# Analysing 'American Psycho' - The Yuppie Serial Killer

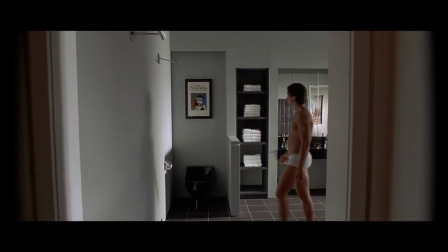24:15 Whereas the novel is set in first person,
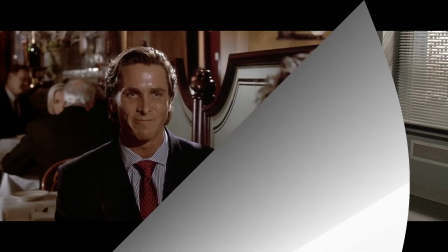24:18 Ellis finds the perfect moment to include a third-person narration in the
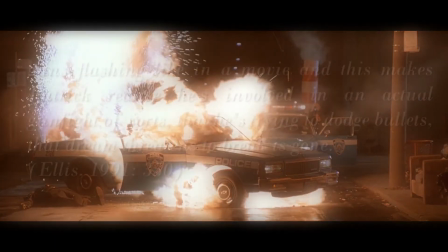24:25 book in which he writes guns flashing like in a movie and
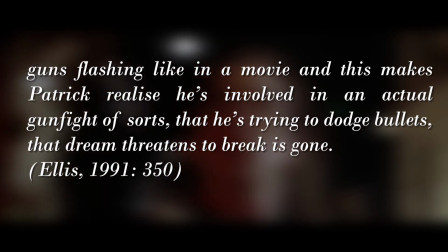24:30 this makes Patrick realize that he's involved in an actual gunfight of sorts.
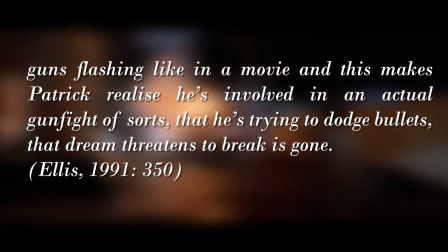24:35 He's trying to dodge bullets. That dream threatens to break is gone.
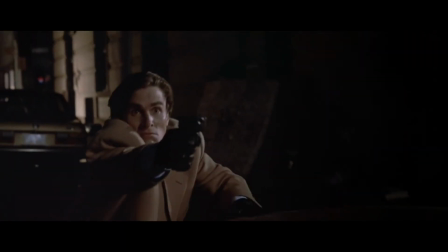24:40 The director uses the novel's third-person elements to showcase cinematic techniques of narration
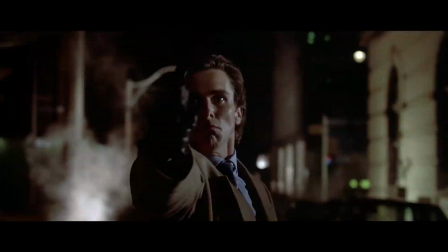24:48 to portray how Bateman's unrealistic thoughts have put him in a state where he believes his life is theatrical.
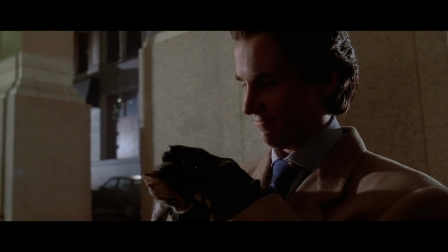24:56 The idea is brought forward when Patrick is standing next to a talking
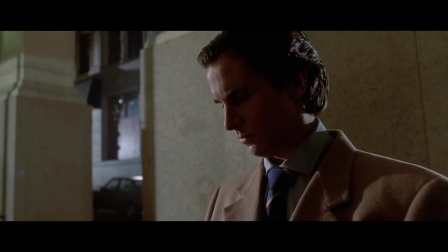25:00 ATM machine that tells him to feed me a stray cat.
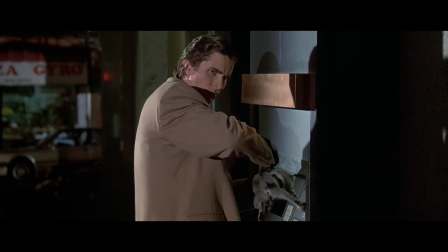25:05 This immediately brings Bateman into his own film in which he stars as the main villain, especially after he pulls out his gun,
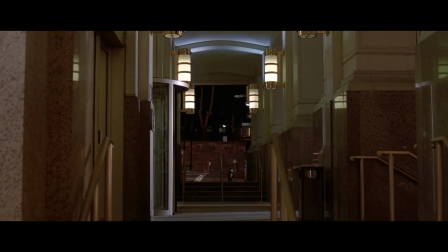25:14 shoots an elderly woman passing by, and suddenly causes sirens and police cars to pull up the chase begins with a very
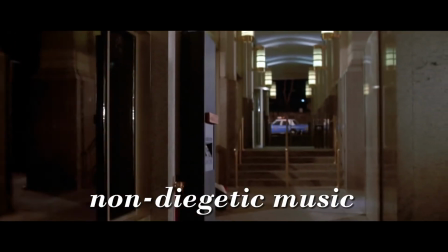25:22 non-diegetic music fading in it's very very comparable to
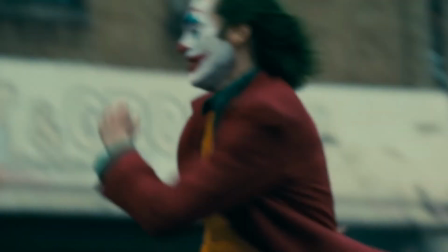25:27 an action film Bateman he is under an absurd amount of pressure he
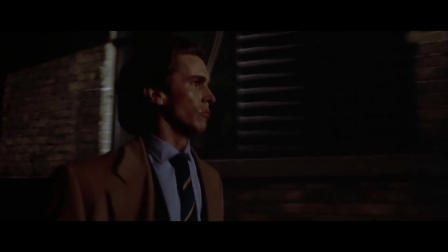25:32 has that impression that he is a movie star who succeeds in killing all the policemen blowing
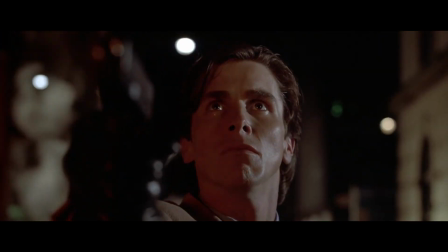25:37 up police cars in the style of course of an atomic explosion without
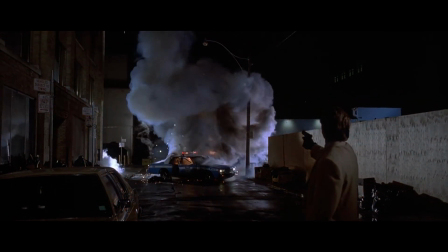25:42 actually having any significant slight of experience in gun shooting?
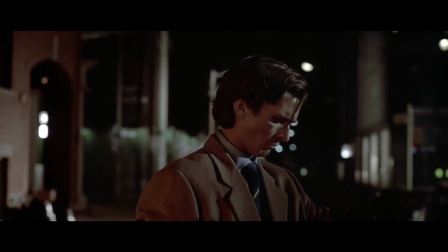25:47 When and where has he taught himself or learned any of these things?
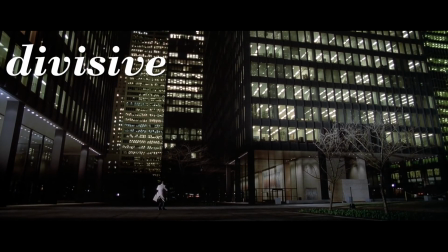25:53 It's safe to say that the film has a lot of divisive opinions about the ending of the film.
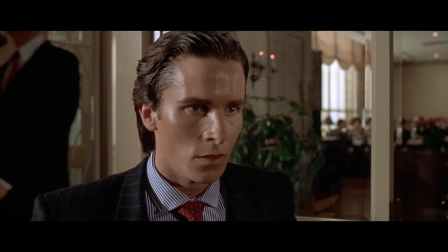25:59 I do understand and realize that although the director has absolutely no intention or purpose in making the audience believe that this is all a hallucinatory scenario
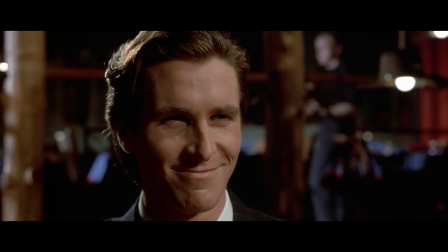26:13 you can't help but think that it is let's go through some examples as soon as he kills paul
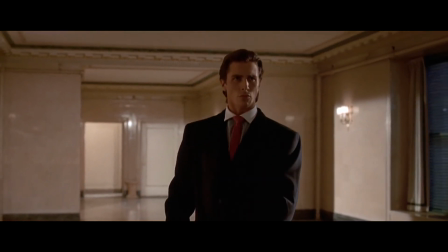26:21 bateman drags paul's body in a bag with blood being scattered
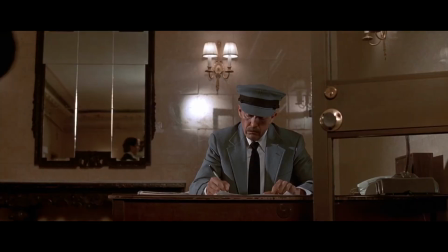26:27 down on the ground floor and the security guard does not notice this.
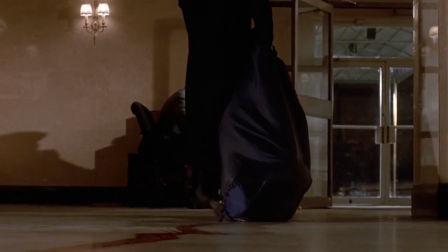26:32 He walks by, nothing. There is obvious blood on the ground floor but no one questions this.
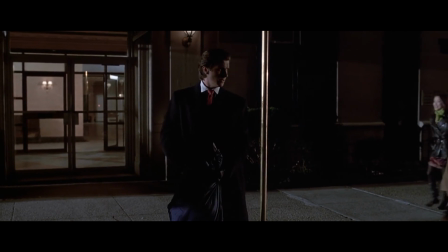26:40 There is nobody that walks by and thinks that is a very very big bag, why do you need that?
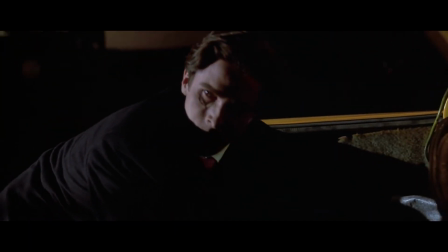26:46 Instead they ask where did you get that overnight bag?
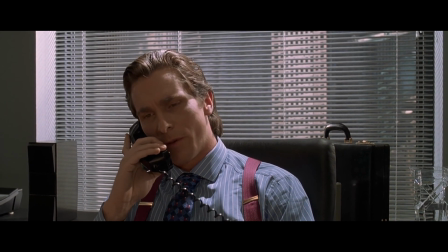26:53 This is obviously a way of juxtaposing Bateman's persona with his psychopathic character,
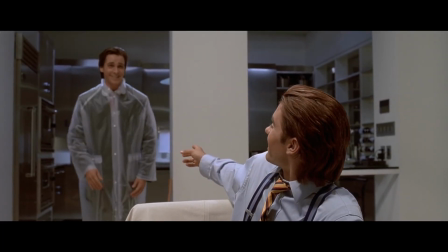27:00 which is a very clever way you can't help but think.
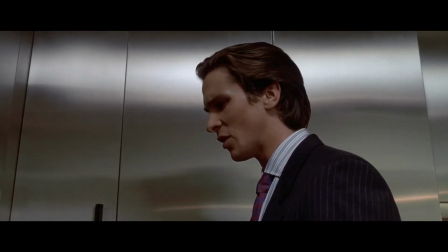27:03 These are all obvious questions that the director wants to challenge the spectator with.
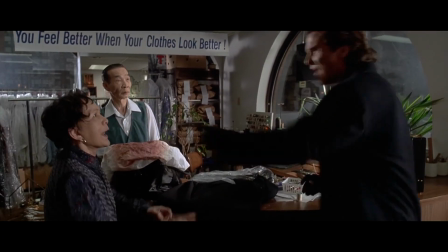27:10 But overall, this has identified the many aspects and elements to emphasize how the representation
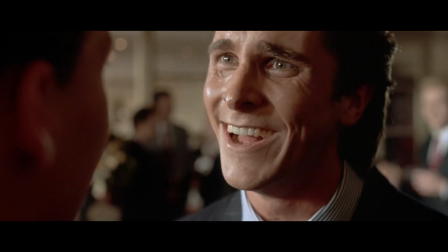27:17 of killers closely relates to the psychological thriller genre.
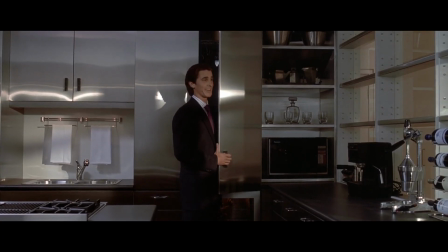27:22 References and examples including very influential killer characters such as Ted Bundy in the film.
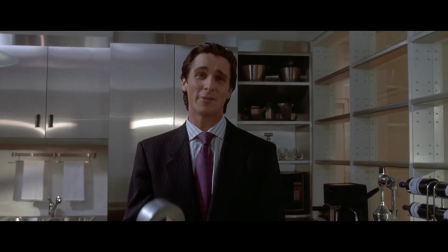27:30 Did you know that Ted Bundy's first dog, Akali, was named Lassie?
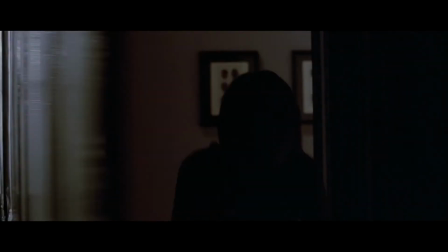27:36 Had you heard this?
The representation and danger of undistinctive yuppie lifestyle,
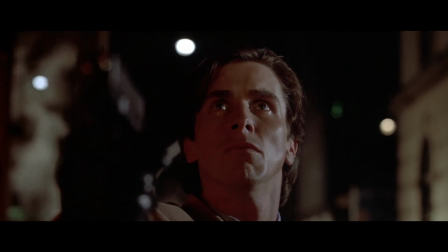27:44 challenging the spectator with an ambiguous conclusion and creatively thinking of their own thoughts for possible outcomes,
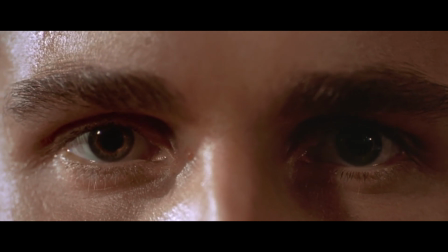27:51 display how the film is suitable post-modern portrayal of serial killers.
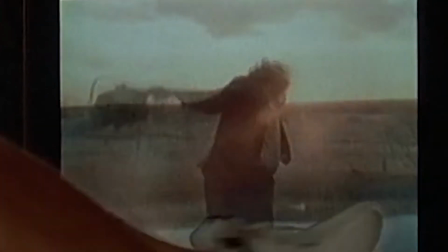27:58 I thoroughly believe that American Psycho precisely combines both genres of horror,
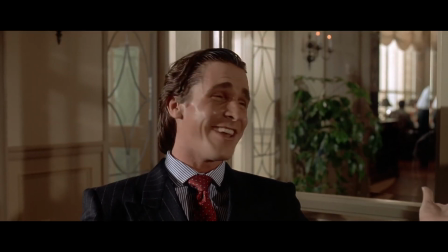28:04 slasher, with the psychological thriller genre there as well.